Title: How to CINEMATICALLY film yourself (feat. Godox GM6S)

However, I haven't run into that issue myself and I haven't seen any other users complain about it, though if you took this out to the desert, I'm not sure what would happen.
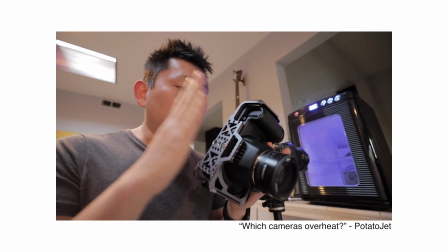Maybe I need to pull a potato jet and stick this in the oven just to see how it holds up.
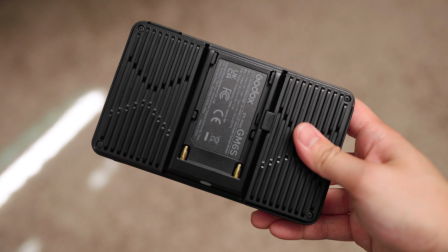Otherwise though, the monitor utilizes Sony MPF batteries, can be powered via USB-C or an AC in power adapter,
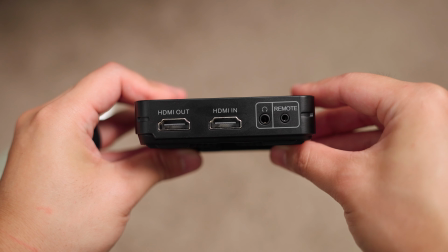can daisy chain HDMI signals, can be used for audio monitoring, controlled through touchscreen or physical button inputs, and can even control your camera settings and shutter button with a camera control cable. As an added bonus, Godox even provides a mini HDMI to HDMI,
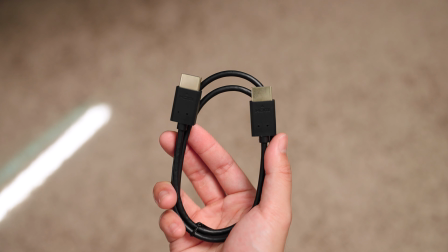micro HDMI to HDMI, and a full sized HDMI to HDMI cable in the box along with a hot shoe mount.
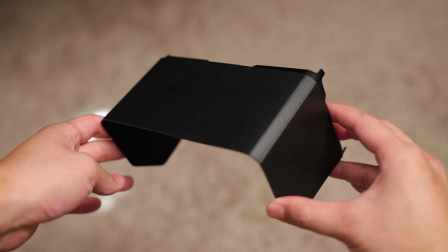And if you feel like the screen brightness still isn't enough, there's also a velcro attachable sun hood as well. As a disclaimer and reminder, the product of the day is usually products I've either purchased on my own with my own money or was sent to me for free with no financial compensation from the manufacturer. In this case, Godox did send me this monitor for me to review and provide my honest opinions. Now moving on to tip number four, use a slider to add movement to your solo shots.
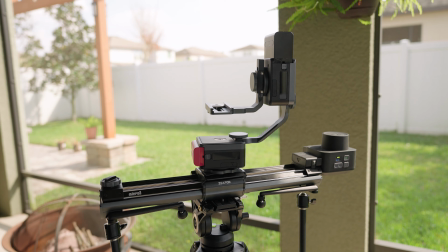This one would require a bit more of investment if you don't already own a slider or pan tilt head but it's a tip that I think makes a huge difference. When you're in front of the camera,
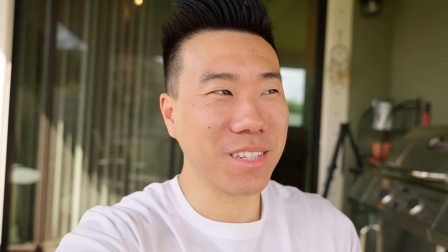obviously the expectation is either you're holding the camera and that's why it's moving or the camera's locked down either on a tripod or just resting on like a random surface.
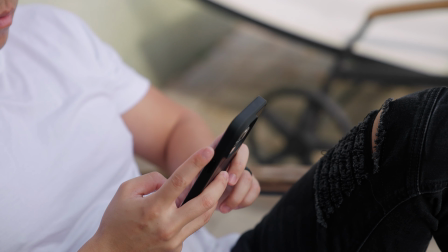But when you add in a sweet orbiting shot into your sequence,
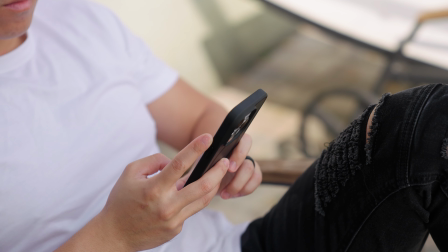it elevates the level of production quality and when properly used can add dynamic movement to your shot and it
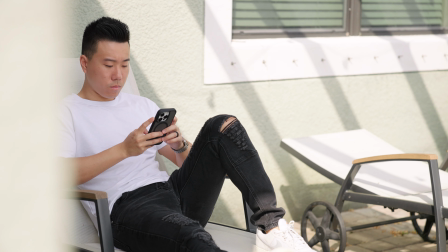doesn't even need to be a big movement even just a subtle small sliding movement can create parallax by utilizing an object in the foreground next is tip number five be intentional with lighting don't forget the step like i said when you shoot solo you have to wear so many
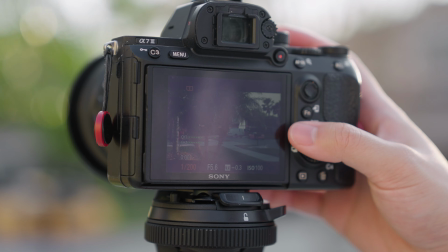hats you have to make sure your camera settings are correct your exposure of the shot overall looks good make sure that the focus is set correctly and that, I mean, you're basically the actor, so you gotta hit your marks correctly, right?
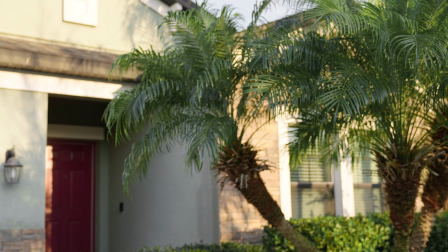You gotta make sure you're in frame. And when you're thinking about all of those things, it's hard to remember that you are probably the subject of the shot, and when you're behind the camera setting up your shot, what you don't have is a stand-in to see how the light is hitting you. With a lot of practice, you'll probably be able to nail this on your first try, but more often than not, be ready to shoot the shot a second or third time. When you're done with your shot, review it and think about if you actually like how the lighting looks, especially how it looks on you. I've done this way too many times where I get the shot and very quickly look at the clip and go yeah that looks good enough and move on just to be on the computer editing later and go man I really wish I had angled myself a little differently and did a second take. Finally as a little bonus for tip number six, add subtle camera movements in post-production to avoid too many static shots. If you're not going to be using a slider, then adding a subtle, and I mean subtle,
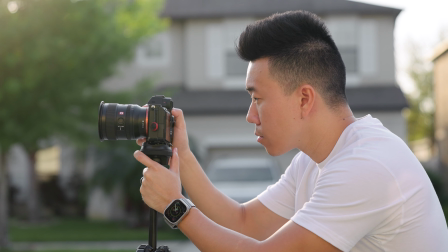push in or pull out or pan left or right to your shot will give it so much more life.
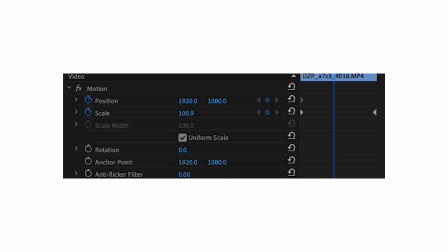And when I say subtle, I mean like going from scale 100 to scale 102 kind of subtle.
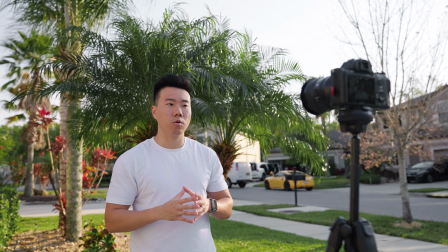Just enough to give the feeling of showing more of the shot if you're doing a pull out or a slight focus on the subject by adding a push in. Strategically and intentionally using this tip can bring your sequence to life when compared to an edit without these subtle movements. Alright, those are my tips on how to cinematically film yourself. Let me know in the comments section down below if these tips were helpful or if you have any tips to share with the community. Don't forget to leave a like and subscribe if you enjoyed this video and as always, I will see you in the next video. Peace.